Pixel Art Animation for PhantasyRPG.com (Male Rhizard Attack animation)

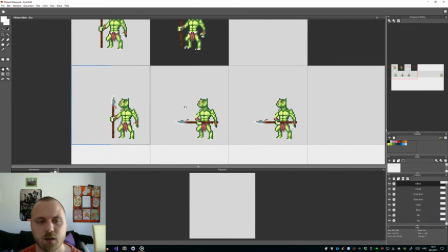[30:42]
I take completely white color, take the position of the last frame and the current one
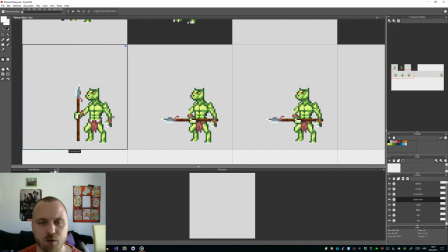[30:51]
for these back arms, so you can see we have this little arc. So from this part to this part over here. So I'm gonna make a blur effect, which is used like for fast movements.
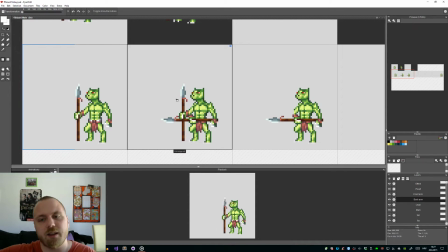[31:08]
So from his idle position he will quickly grab it and attack. So I need to create that part.
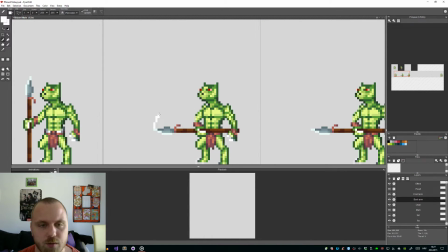Again, just looking at the position.
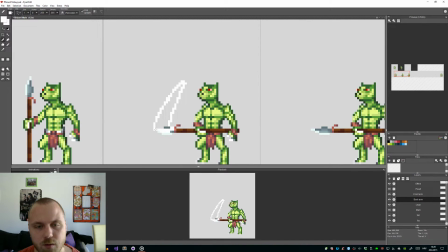And it should become thinner as it goes towards the source of that part.
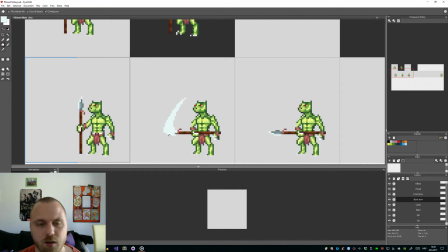[31:50]
Now I could take this same color used for the highlights of the spear,
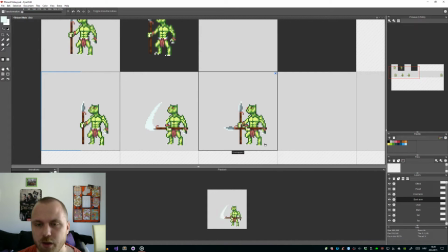[31:59]
and yeah, okay, so without, I'm gonna fix the arm later.
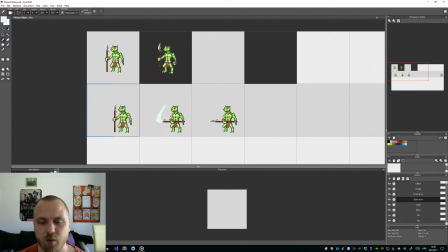[32:08]
I just wanna get the weapon movement ready for attacks. So this is the first frame. I wanna add this same effect. Oh no, did I just, yeah.
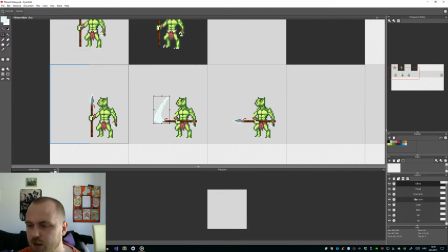[32:23]
Okay, so I'm just gonna take this part and add it as an effect. I'll take this back arm and add it like so.
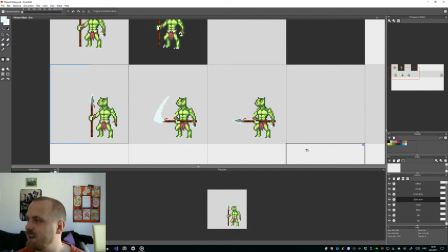[32:42]
Okay, well, way better.
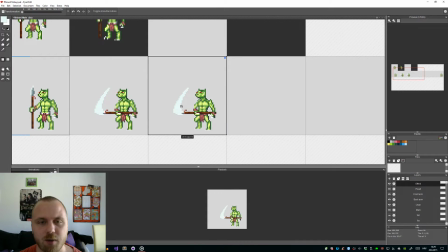[32:48]
So the next one is that same effect, but since, well, basically since it's
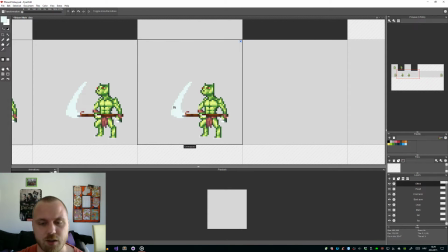[32:59]
since the movement is finished, you want to create this to be a bit smaller and towards the end.
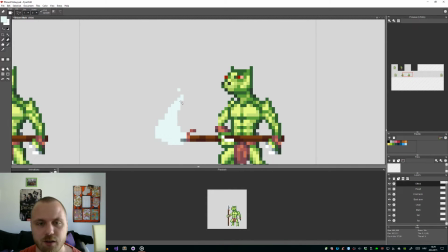[33:06]
So I'm gonna erase most of it.
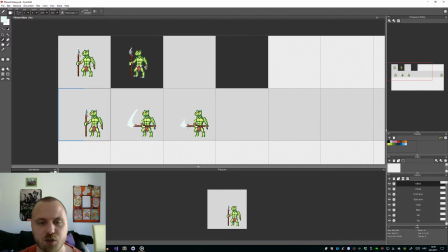[33:12]
And since the movement of the spear should go towards the back on the next frame,
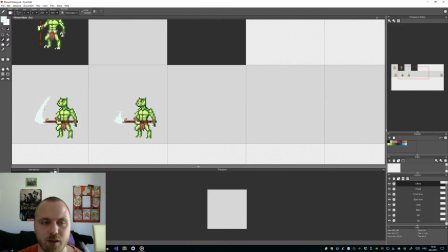[33:20]
and it will, I wanna indicate with this same effect that it's going there.
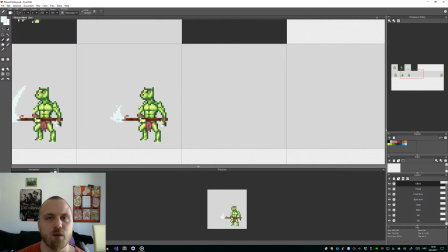[33:26]
So that's why I need a curvature,
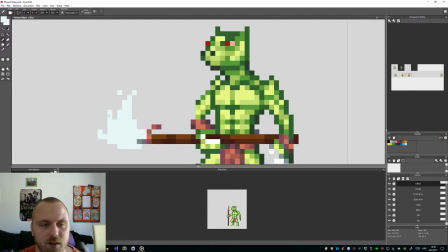[33:30]
a curve which will indicate that movement, and that's why I created it like this.
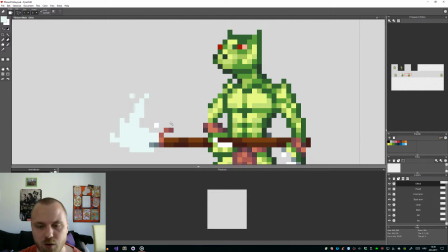[33:36]
So I might even go a bit more extreme.
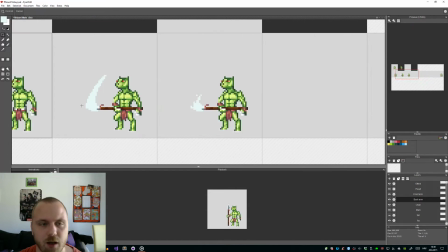[33:47]
Okay, so onto the back arm, I want to take this part
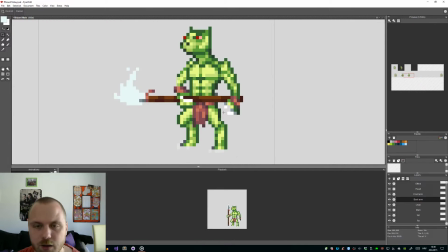[33:56]
and I'll take this one. As you can see, it's all, he's already pulling it back.
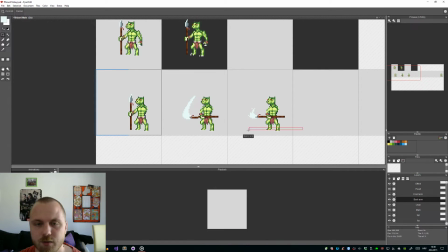[34:05]
Now I'll just remove the front arm so we don't get confused by it.
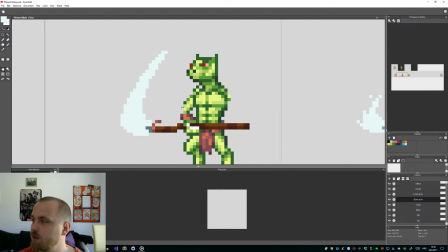[34:13]
Okay, so now I'm just, so the next thing I wish to do right now is fix
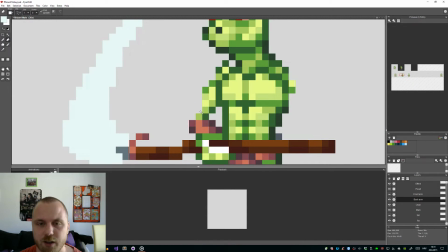[34:19]
the position of the arm, because right now it's look just blah.
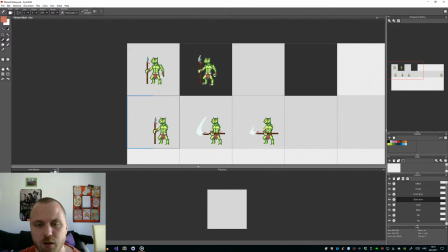[34:35]
Okay.